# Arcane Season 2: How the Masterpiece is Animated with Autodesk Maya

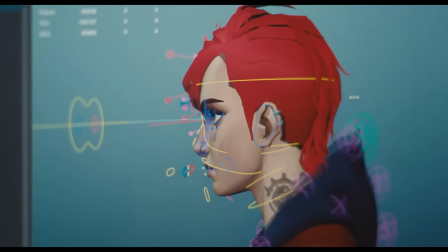Once characters are created, the rigging process begins to add all of the controls necessary for the animators to bring the characters to life.
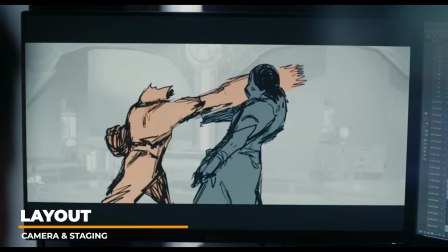Layout starts to set up the staging and camera movement based on the approved storyboard animatics.
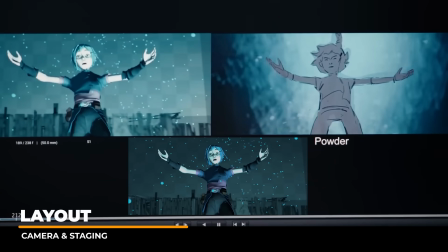Trying to create life through the camera is extremely important in the layout phase,
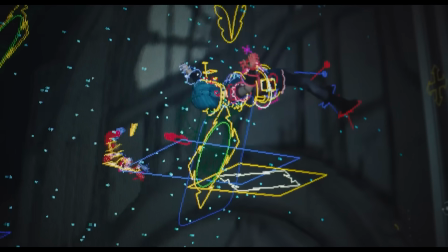and working with the focal length settings help to give that extra touch of cinematic realism to the shots to prep the scenes for the animators.
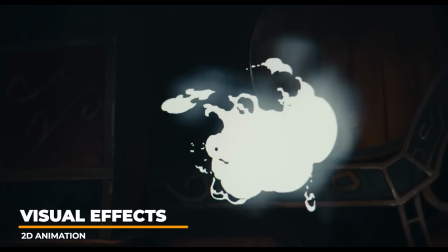visual effects like smoke are all hand-drawn in 2d frame by frame this
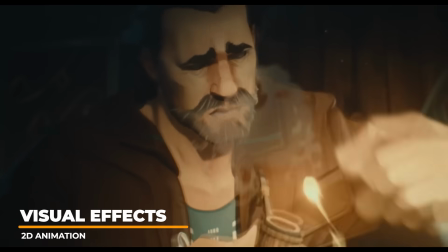gives a cartoony element to the shot and mixed with 3d assets brings modern-day workflows
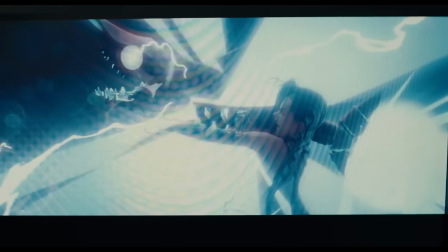together with traditional hand-drawn animation techniques glitch effects were
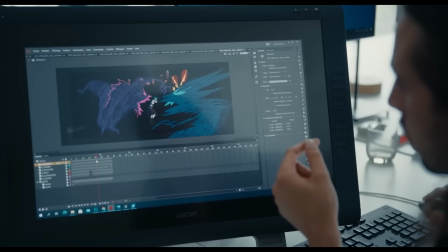drawn completely by hand frame by frame layer by layer 2d effects are added to
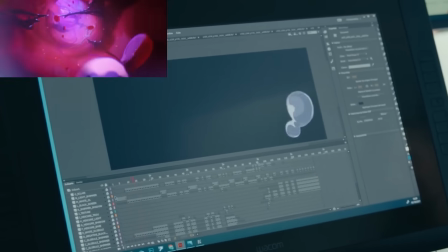the 3d shots to create incredibly stylized enhancements to each shot with the complex camera movements the 2d elements can be extremely difficult to
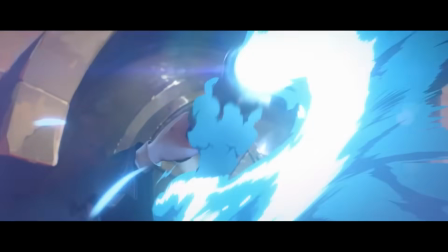create was some elements taking several weeks due to the complexity of the 2d elements time to camera movements for jinx they wanted to connect her visually to what she was
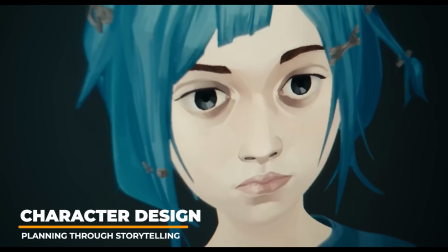as a kid they wanted to make sure they could capture the details of her face from looking childish to an adult features such as a rounder face
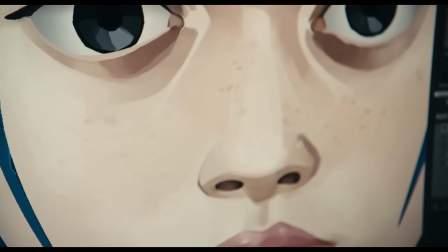bigger eyes and a sadder look to tell her story they wanted to tell her story emotionally and what her life was like as a child they
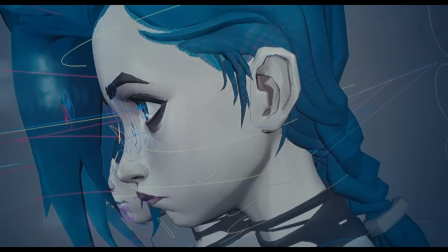wanted to ensure that the connection of family and something personal was a top priority when designing and bringing the characters to life
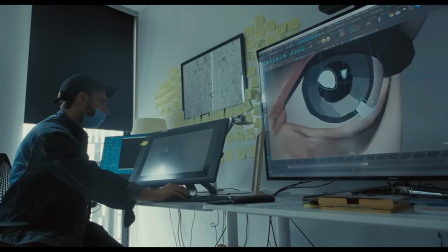An interesting detail is the attention to asymmetry in the character designs and worlds of Arcane.
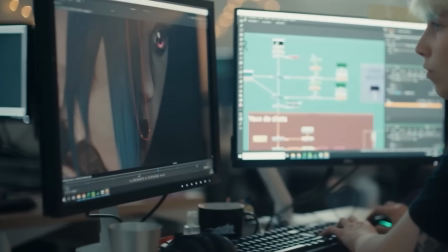Everything has an organic shape that is not perfect, giving it a more natural feeling. The final stage of production is rendering and compositing.
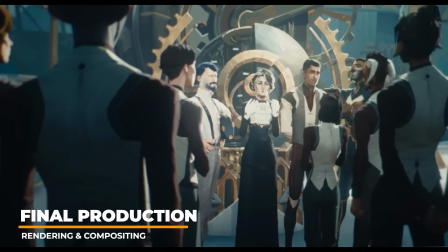All of the 3D and 2D assets are combined together. Since the backgrounds are 2D painted, the characters need to be lit and adapted to the background.
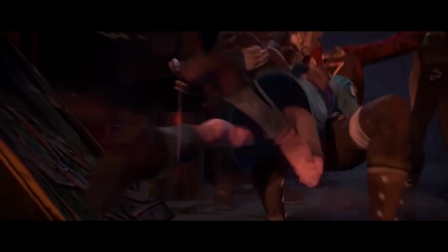With Fortee specializing in 2D elements with 3D assets, they have a very specialized ability to blend the elements seamlessly.
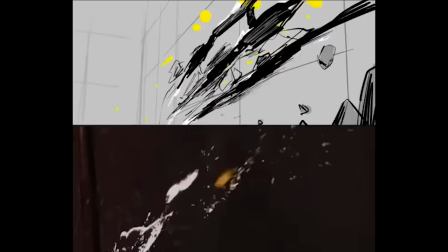After working on the show for a total of 9 years in production,
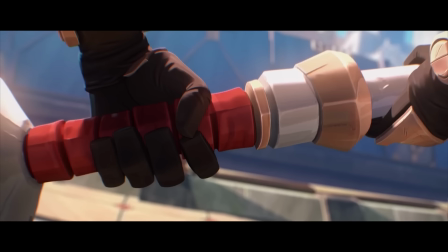the creators have stated that the story of Arkane will wrap up with Season 2, but that they are very much interested in telling stories about other characters in the universe.
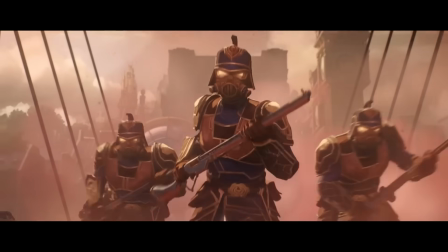Well that about wraps up this video on how Arkane's Netflix television series utilizes state-of-the-art animation mixed with highly
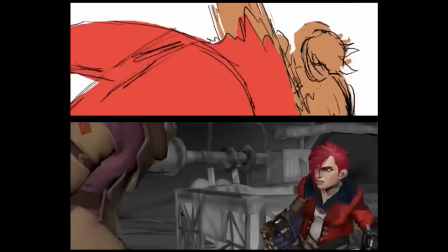stylized 2D animation and 3D art software workflows to create the most successful video game television series of all time. time.
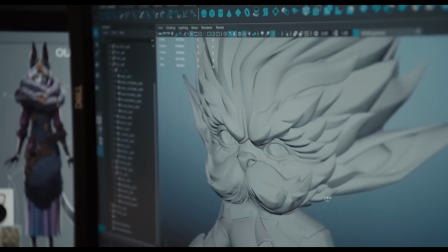All departments work together to bring something new to each installment of the seasons.
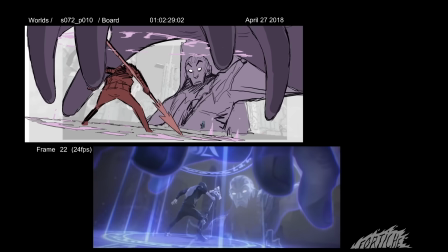We are sure that there will be tons of new techniques and workflows in the future that will assist in bringing the characters of Riot's franchises to life in innovative stylized ways.
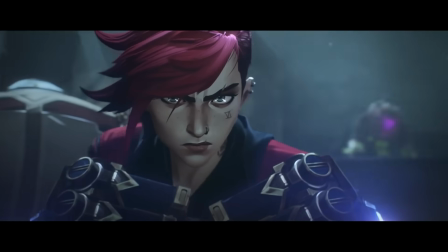Are you excited about what's next to come in the Arkane storyline? Will you be watching on premiere day?
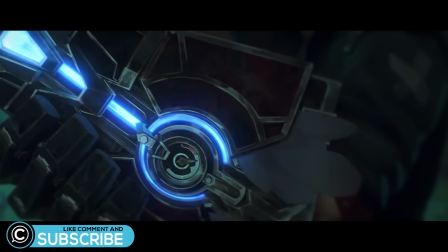Let us know your thoughts in the comments. And don't forget to like and subscribe and we'll see you in the next one perfect